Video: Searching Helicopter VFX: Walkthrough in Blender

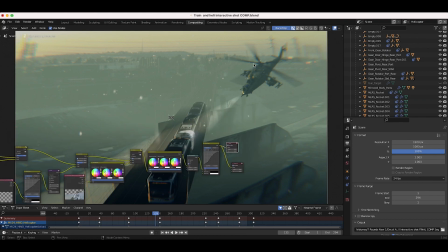20:42 Of course, it depends on the style of shot you're going for, but you can see adding that lens distortion, you can see the distortion here, the little bit of chromatic aberration.
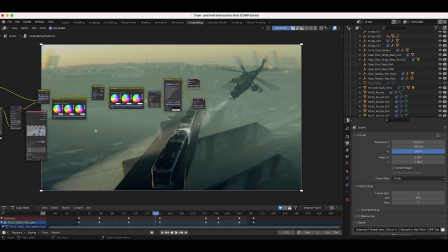20:51 I think it kind of helps blend everything together a bit more. Obviously, it depends on the shot. However, I'm a big fan of adding a little bit of imperfections to give the shot a little bit of character.
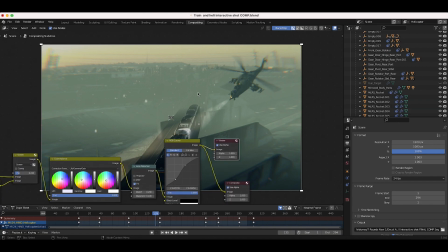21:01 But yeah, this is our final result. I did add a little bit of color correction in our editing software as well, but this was the final shot out of the composite. And yeah, I was pretty happy with the result. But anyways, guys, I hope this video was helpful.
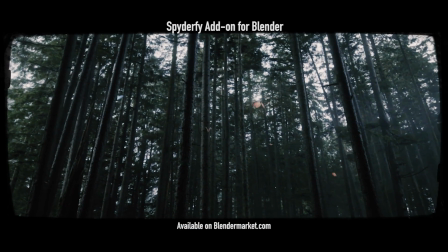21:14 As always, feel free to leave a comment if you have any questions or suggestions in the comment section below.
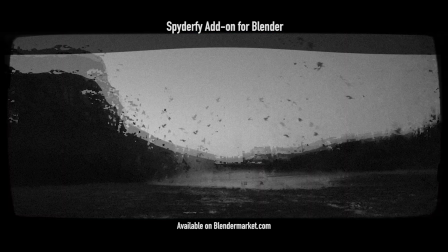21:18 Let me know what you guys would like to see next on this channel, whether that be more compositing tricks, some visual effects quick tips.
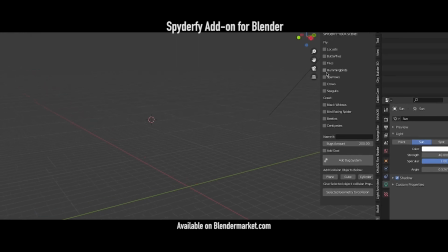21:24 I'm happy to take any suggestions in the comment section below. I do try to read and respond to all of the comments you guys leave.
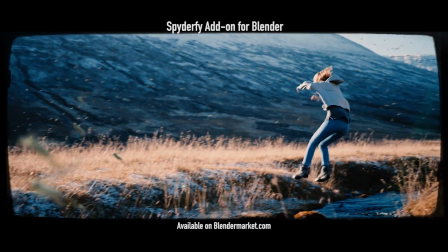21:30 I really appreciate all the support on the channel. Thank you guys so much for watching, and I'll see you in the next video.